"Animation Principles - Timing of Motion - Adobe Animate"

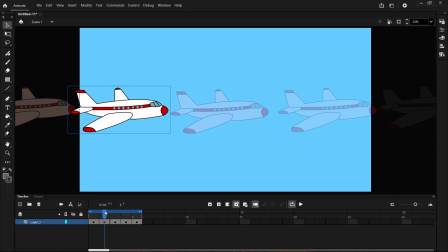249s
Is called working in twos. And this is basically that we have a keyframe, then we have a space in between each keyframe when there's no drawings. So basically what I can do in this demonstration is I can come into frame 1 and I can hit F5 on my keyboard,
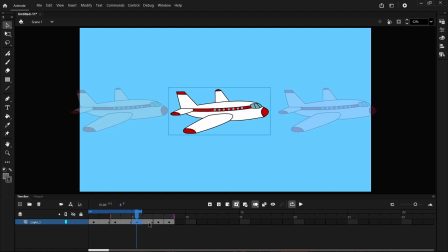267s
and I can do that on every single keyframe.
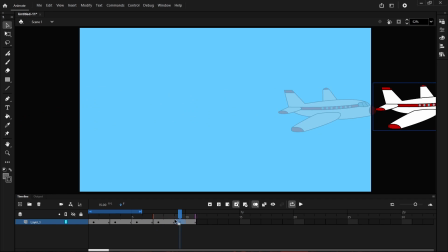271s
Now, as you can see, it's now going to extend out my number of frames to 10 frames. I'm going to push this across, and let's have a look at this loop here. Now, as you can see, my plane is now going across a lot slower.
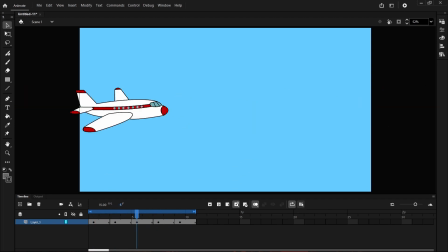288s
It's not as fast because we've got more frames, and we've been working in twos, but it's also a little choppy, but it's still safe enough that we could probably use it. The next one is called working in threes.
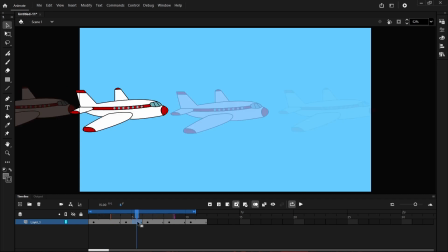302s
And this is where we have two blank keyframes in between each major action.
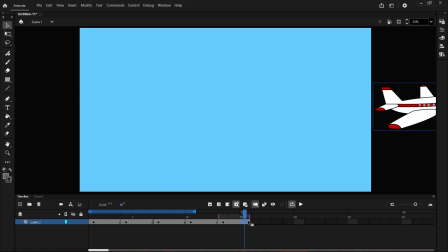310s
And as you can see, this has extended it out to 15 frames, which is exactly 1 second. I'm going to loop this out and you're going to see the motion and how it slowed the plane right down.
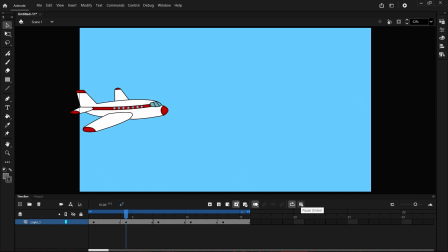324s
It also looks really choppy.
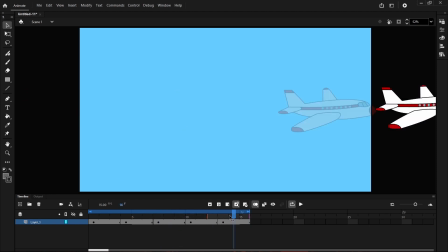326s
Now we could come in between and we could say, hey, this is my first pass, and I could come in between here and work out some in-betweens.
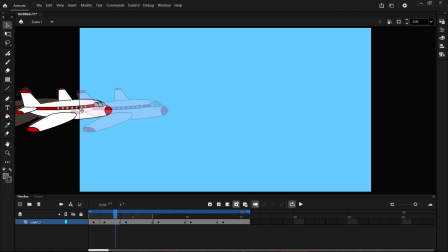335s
But by doing our in-betweens now, we're also working in ones.
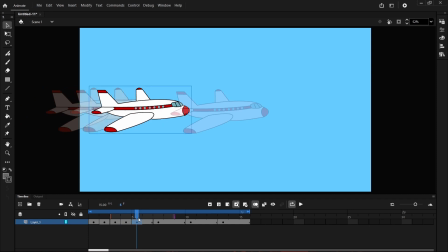340s
We're saying, yep, I like the speed of my plane like that. I'm now going to work in ones and fix up little bits in between to give it a smoother motion,
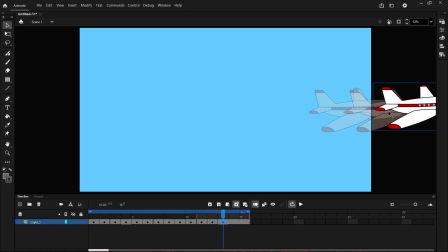353s
as you can see here. And I won't need to do these two because they're off screen.
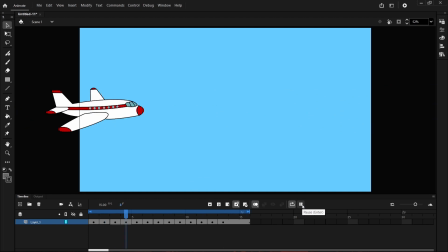360s
And so if I press play, now we've got a smoother motion as the plane comes across. So we can really choose which one we want to work in. We just have to look at what works really well.
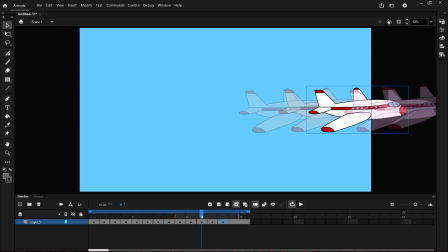372s
Um, so if you want a plane to zoom across the screen,
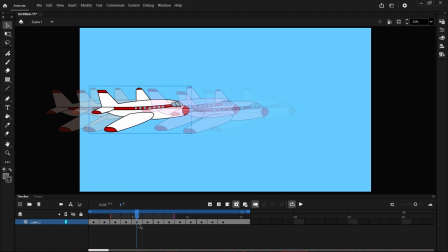377s
the first one that we did at just 5 to 6 frames would work quite nicely. But if you want it so that the plane is a bit slower, you've got here with working in threes.
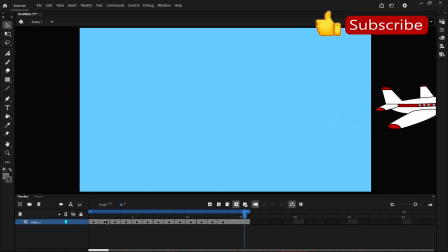388s
You can do exactly the same in working with twos. It's basically your choice as an animator to choose which one you prefer the look of. So that's basically it. That is basically timing of motion
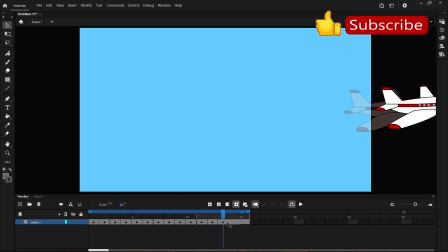404s
and just stuff to really keep in mind when you're going through and you're animating.
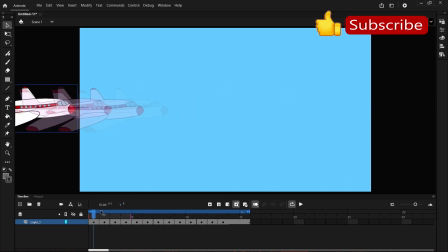410s
And I hope you have a lot of fun.